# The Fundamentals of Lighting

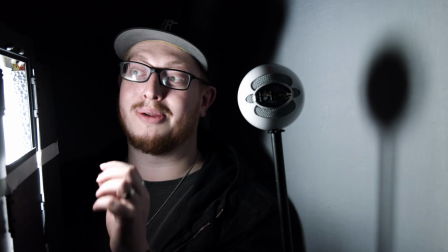Because the light is larger, the rays of light have a much wider range that they can start from.
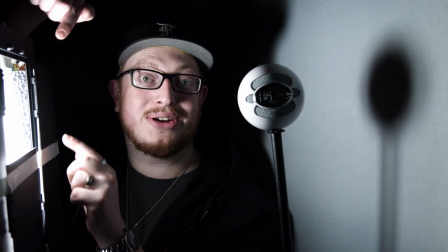So if we think of a ray of light coming from the very top of this light and coming
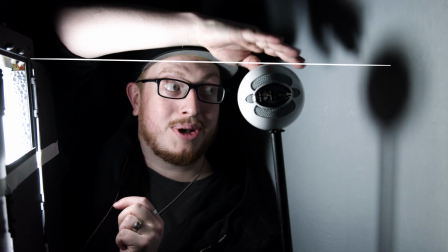straight over and missing the snowball and hitting the wall behind it,
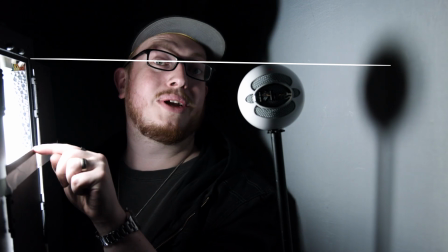obviously we're lighting up that area. However, a photon coming from the bottom of this light coming up is going to hit that snowball instead.
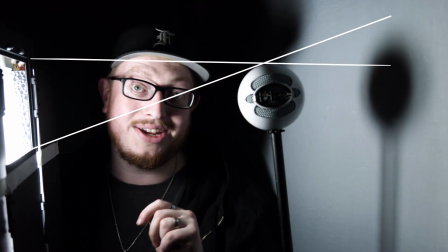So instead, the very lowest ray is going to hit way up here. Over the course of all of the rays coming from all the different directions,
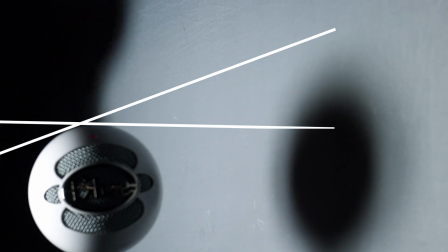we get some areas behind the snowball that are being lit and others that are not, in kind of a gradient.
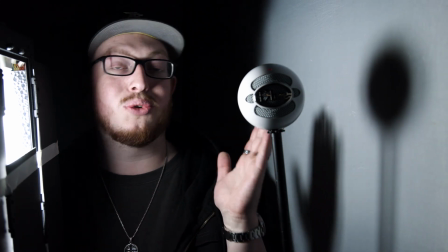Because of the wide range that rays can start from, we have a gradient of a shadow that is larger than we did with the iPhone light.
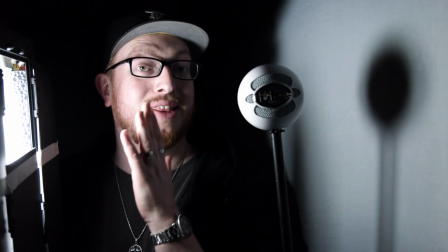Thus, the principle of size is the bigger the light, the softer the shadow.
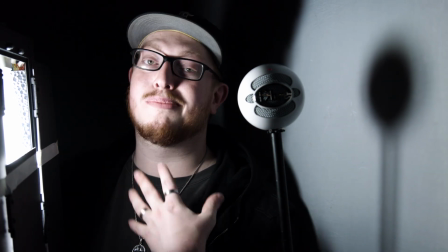And in most cases, a bigger light and a softer shadow is more desirable for people when lighting their faces.
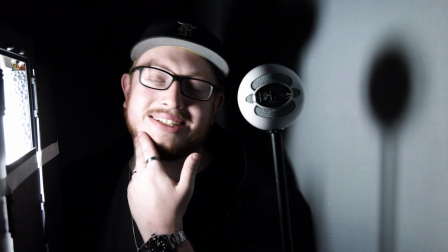A lot of the inconsistencies,
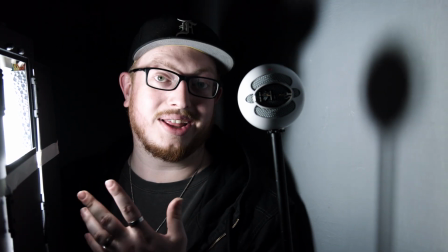a lot of the blemishes are actually harder to see with a softer light because we don't have a very specific sharp light pointing them out.
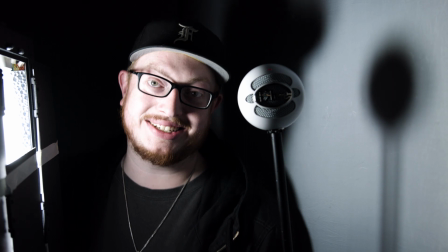Now you might say, Caleb, I don't have access to a larger light, I only have smaller lights.
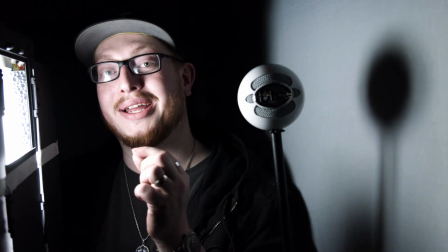Fortunately, there's a way to make a smaller light larger.
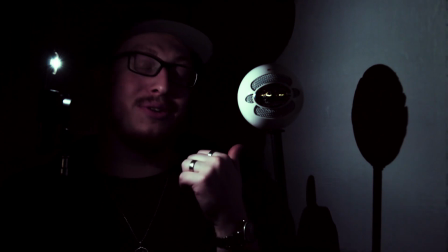Now here we are again with the smaller light from my iPhone and the sharper, less desirable shadow when lighting faces.
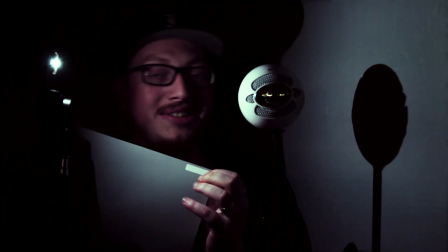But now, this time, I have a sheet of diffusion paper. If you haven't seen anything like this before, it's a lot almost like wax paper.
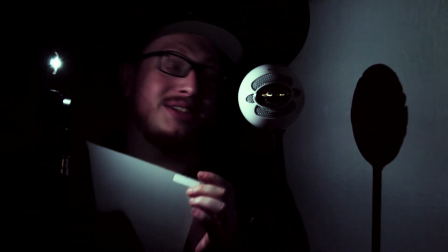It's a little bit translucent, but it lets some light through, and it's very useful for changing the properties of our light.
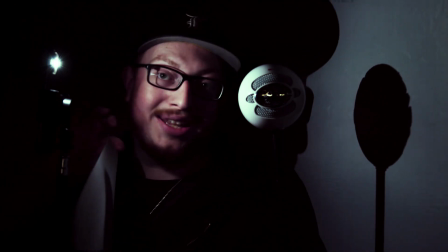Now watch what happens when I place this in front of the light.
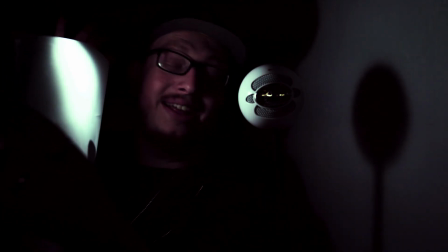Obviously, yes, it did get a little dimmer, but you see the penumbra that we have is much wider.
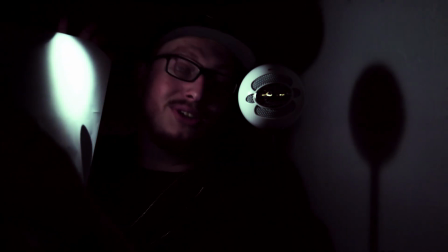It's a much softer light.
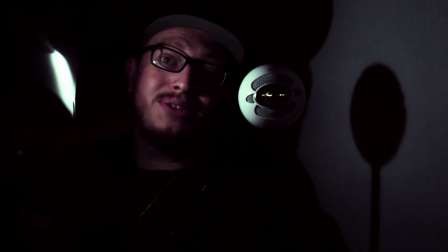It's easy to think that there's something special or fancy going on with this specific piece of paper, but all that we've done, if you actually look at the diffusion paper,
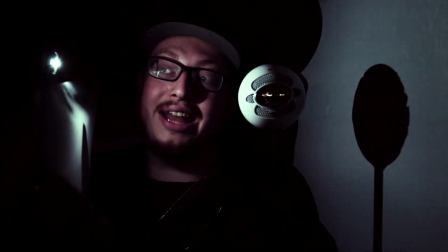is increase the size of the light comparatively to that small little light to this much bigger,
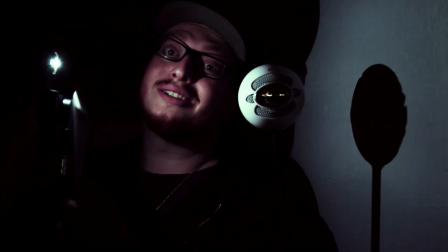although dimmer, light. And that's so you can make a smaller light much bigger.
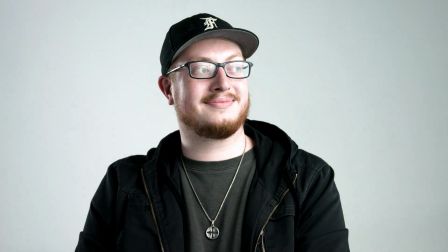You can see from the lighting in this B-roll, what you're actually looking at is me being lit by a diffusionless, smaller light.
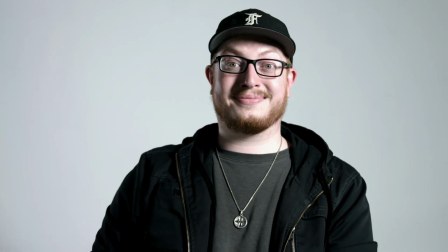You can see the lighting is much harsher, much sharper, and a lot of the blemishes are more accentuated.
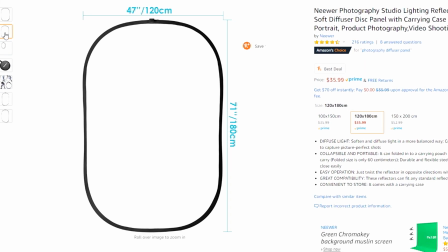Fortunately, we have one of these very large, foldable diffusers that you can buy relatively cheaply online.
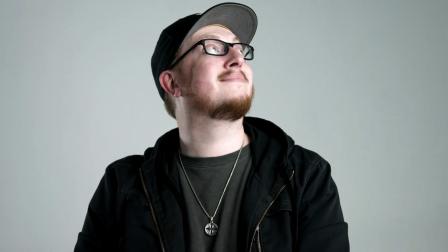Placing that in front of our light spreads out the light quite a bit more and gives us a much more pleasing, bigger, softer shadow.
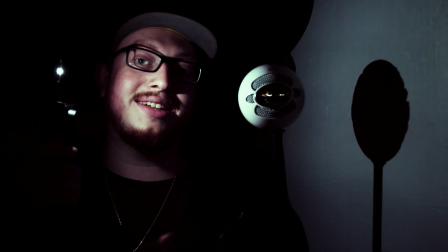So we've talked about color, we've talked about size, now we need to talk about position. Whoa!
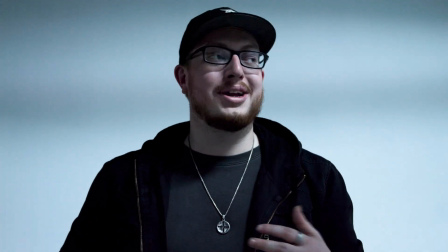So ignore the bad lighting, but generally in the film world, we have come down to a standard that most people call the 3-point light setup.
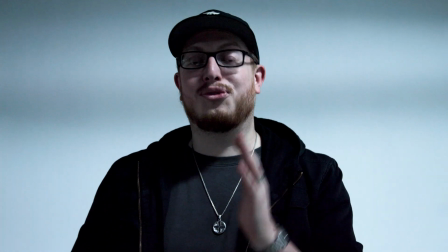Let's go over the basics. First, we have the key light.
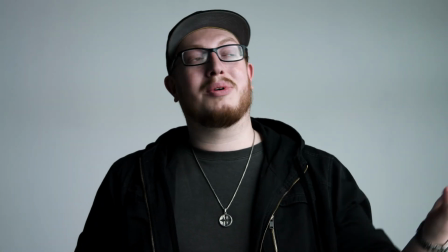Oh, it's bright. Now the key light is the brightest and probably most important light that we have.
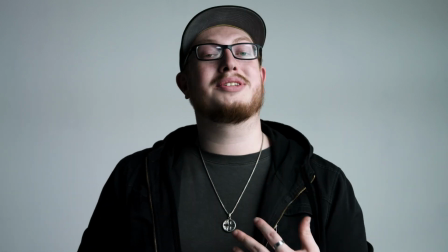It lights the front of the face and gives us most of the information that we're looking for.
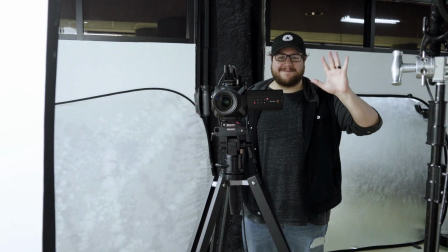Nick, our cameraman here, has been helpful enough to provide us with his stabilizer here,
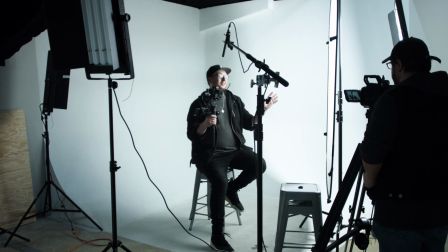so I can show him making some adjustments on my face, and you can see how we move the light and it changes the lighting that we see.
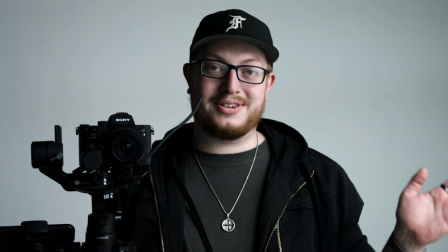So the first thing Nick's gonna do is move the light to the left and to the right. Your left or my left?
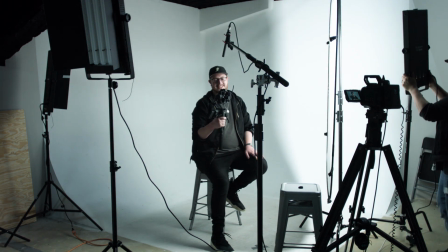Doesn't matter. Alright, I'll do my left. All right. So you can see by moving it back and forth,
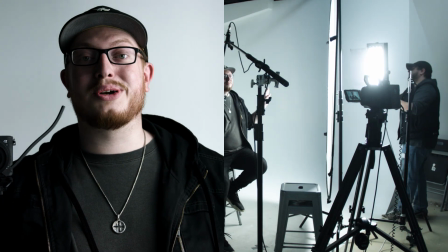we're either going to light the majority of my face from the front or a more dramatic light from the side, leaving this side of my face in shadow.
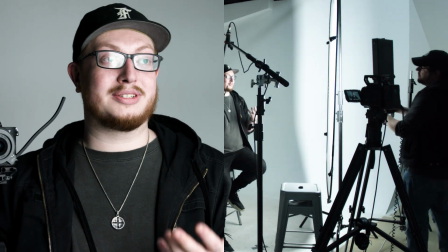Now there isn't necessarily a good or a bad thing, it's very much up to preference, but in general, if you want a more dramatic look, you want to be off to the side.
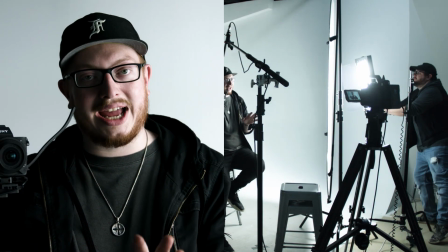If you want something a bit more clean, albeit flat, you want to be closer to the front.
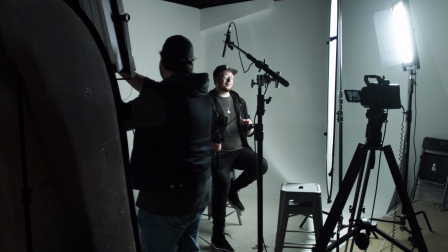Next, we have the fill light. We turned off the rest of the room so you can see it, but that is a fill light. The fill light, which goes on the opposite side than the key light, fills in the shadow that's left by the key light on the opposite side of my face. Now generally, you don't want your fill light to be as bright as your key light. For example, Nick, if you actually point it towards me,
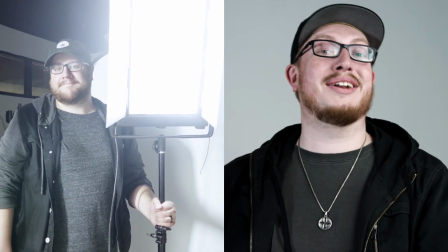you can see that the lighting has gotten very flat and rather unflattering.
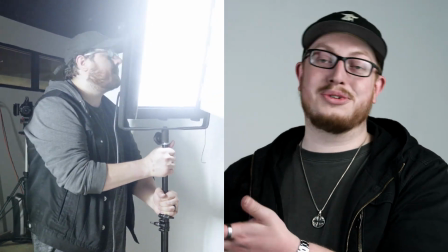So instead, what we do usually is bounce the light.
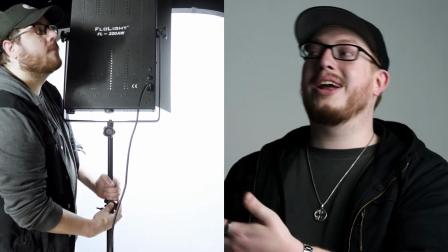It's an alternative diffusing where you actually point the light away at a wall or a bounce pad or a diffuser,
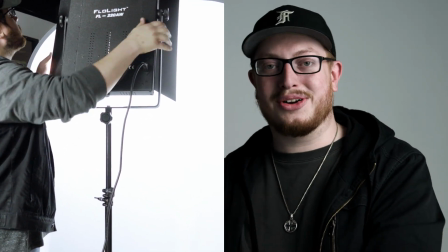and it gives you, again, a much larger and darker light to fill in the darker parts of my face. Lastly, behind me, we have the backlight. Oh. There it is. The backlight does a lot to separate the subject from the background behind them. In general, you don't want to go overkill with a backlight. In general, just a little bit of a rim on the side of the face or on the back of the head will go a long way in separating you from the background. A 3-point light setup is a great place to start if you don't know where to begin, but it is not the only light setup there is out there. Feel free to experiment, try new things, figure out what you're trying to communicate, and use lights like anything as a tool to share the story that you're telling.
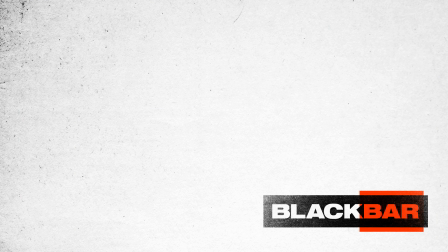Thanks so much for watching this episode of Blackbar. If you haven't already, make sure to check out our podcast. We go way more in depth into the stuff that we're talking about here in these videos and share our own personal stories. In addition, make sure to join the Blackbar Discord. We've got media professionals, pastors, and volunteers all working together to make church media, marketing, and tech as great as it can be.
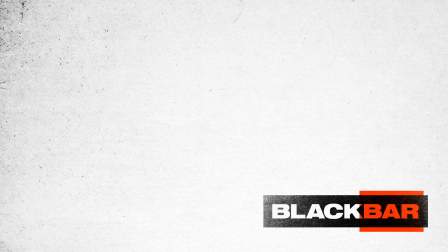Make sure to like and subscribe, and we'll see you next week.